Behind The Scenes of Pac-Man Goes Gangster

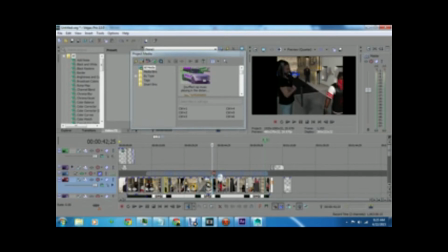(8:16)
I was getting caught up in too many other things, so I just left it the way it was. And here, this is actually a still shot. This is actually a still shot, and I just had the camera moving across because I didn't want to recapture it because I didn't have another scene.
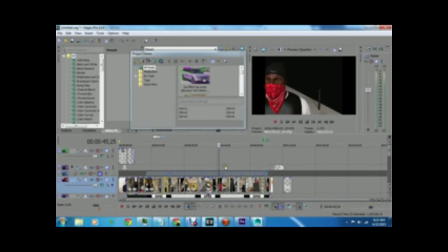(8:32)
And this is when the main character is basically talking to Pac-Man again. And then this is when he asks him, how does he know he's from New York? And then Pac-Man says, you smell like you're from New York. Oops, I was just going to play that. Yes. And then I just have Pac-Man's head show up next to him.
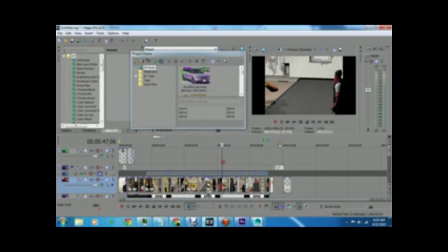(8:51)
Let me see if I can get that to play. Oh wait, that's the wrong one. Yeah, I just have Pac-Man's head show up next to him. This is actually a very primitive Pac-Man.
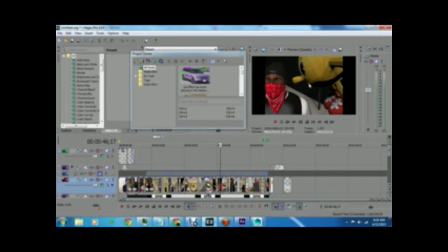(9:10)
You can tell it's all rigged. It's still got all those squares, and this is a very primitive Pac-Man. I just imported an object into Poser and put it next to him because I didn't want to actually move Pac-Man. And then, so then this is a scene. What I did was this one.
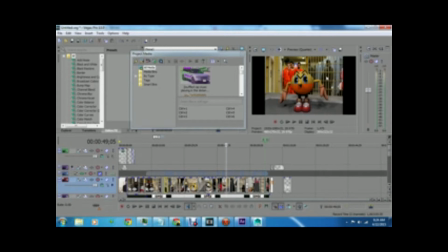(9:26)
The background isn't even there. It's literally what you call a PNG image.
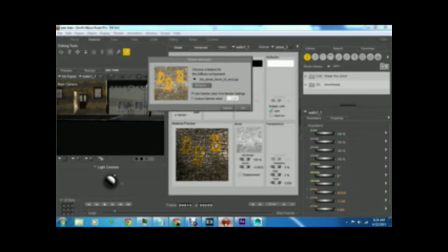(9:34)
So I could put my own background in the background. So I actually had Pac-Man in orange. That's where you saw him in the beginning of this video, where I had Pac-Man in orange in the Poser one.
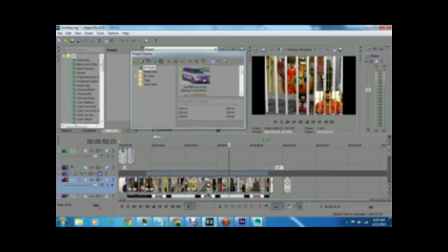(9:42)
And I make it seem like he's in his orange jumpsuit. And I bring the bar style to simulate like Pac-Man's in jail. He lifts his hands up. He's supposed to be leaning up against the poles.
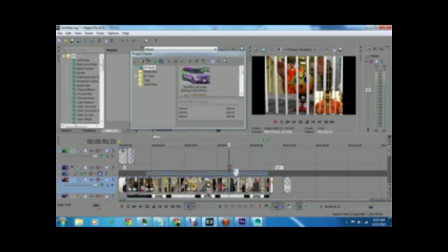(9:54)
I don't know if it gave that impression that like showed like some big guy in jail that probably sexually assaulted Pac-Man, made him the angry guy that he is. This is another still shot down. I don't know if anyone could tell, but these two aren't moving at all in this picture.
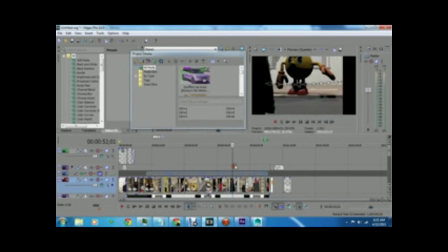(10:09)
But I just wanted to show how Pac-Man, he was standing closer to each other. And then, so this is a nice scene. I really like this picture because it got to show the chain in this scene. I really like that one. I really liked how that one came out and how it showed like a pool and it was talking. And right here, I have Pac-Man. His family was here. I just got pictures of Pac-Man's family just showing up in the photo as he says them,
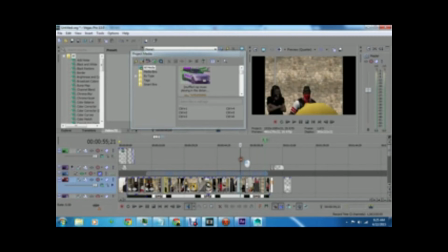(10:35)
and everybody being all of the ghosts that work with Pac-Man in the video game Pac-Man games. And so that's when the main characters tell him, you get to go up and be born and raised up the street. And then Pac-Man, right here, Pac-Man's not closing his eyes.
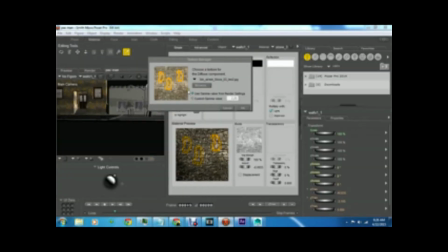(10:50)
I actually just put, I textured over his eyes and made them yellow.
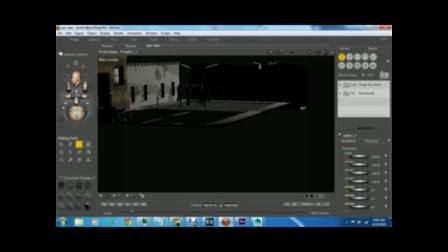(10:57)
So Pac-Man can look like he was closing his eyes, but he really wasn't. Top ship, how Pac-Man really didn't care.
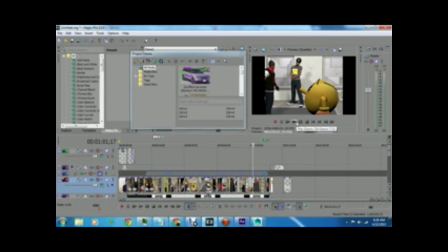(11:04)
And this was the scene where I have like Pac-Man's bodyguard, the main character, getting more agitated, and he leans in, and then I should make the scene so it's closer, and he asks Pac-Man, "What do you mean?" And Pac-Man tells him, "What do you mean?" And I just basically Pac-Man wasn't even talking there.
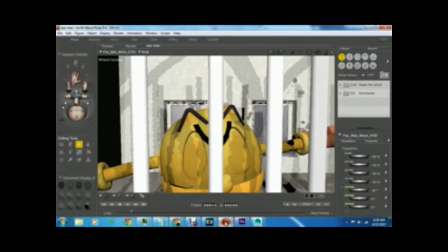(11:22)
I just actually had him bounce up and down. I just moved the character. I actually just moved the character up and down. That's all I was doing. I wasn't moving his mouth at that time, but I was trying to make it seem like he was talking.
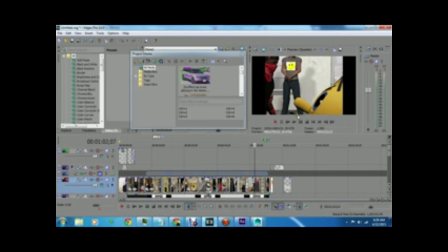(11:35)
He was still mad, and he was, even though he was shorter than him, I wanted to make it seem like he was still talking, even though you couldn't see his mouth anymore. I just gave him that vibe where it's just bouncing up and down, and then that's when he tells him,
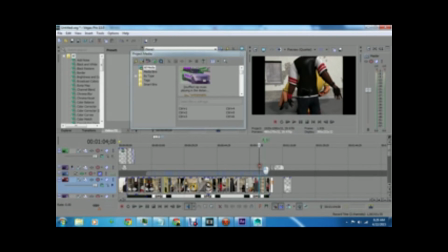(11:50)
"Do you know what I mean?" or "You're going to find out what I mean." That's when I show him the gun. The gun's actually not even in his pocket. I don't know if I can zoom in here. I can't. But the gun's not even in his pants. I just actually like morphed it on next to him and moved his hand to it.
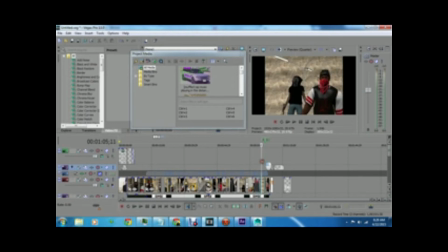(12:07)
That's to just show that he was putting his hand to the gun. And the next scene, you can see the main character Simon in the background, looking side to side. And you probably didn't even catch it because the gun takes your attention.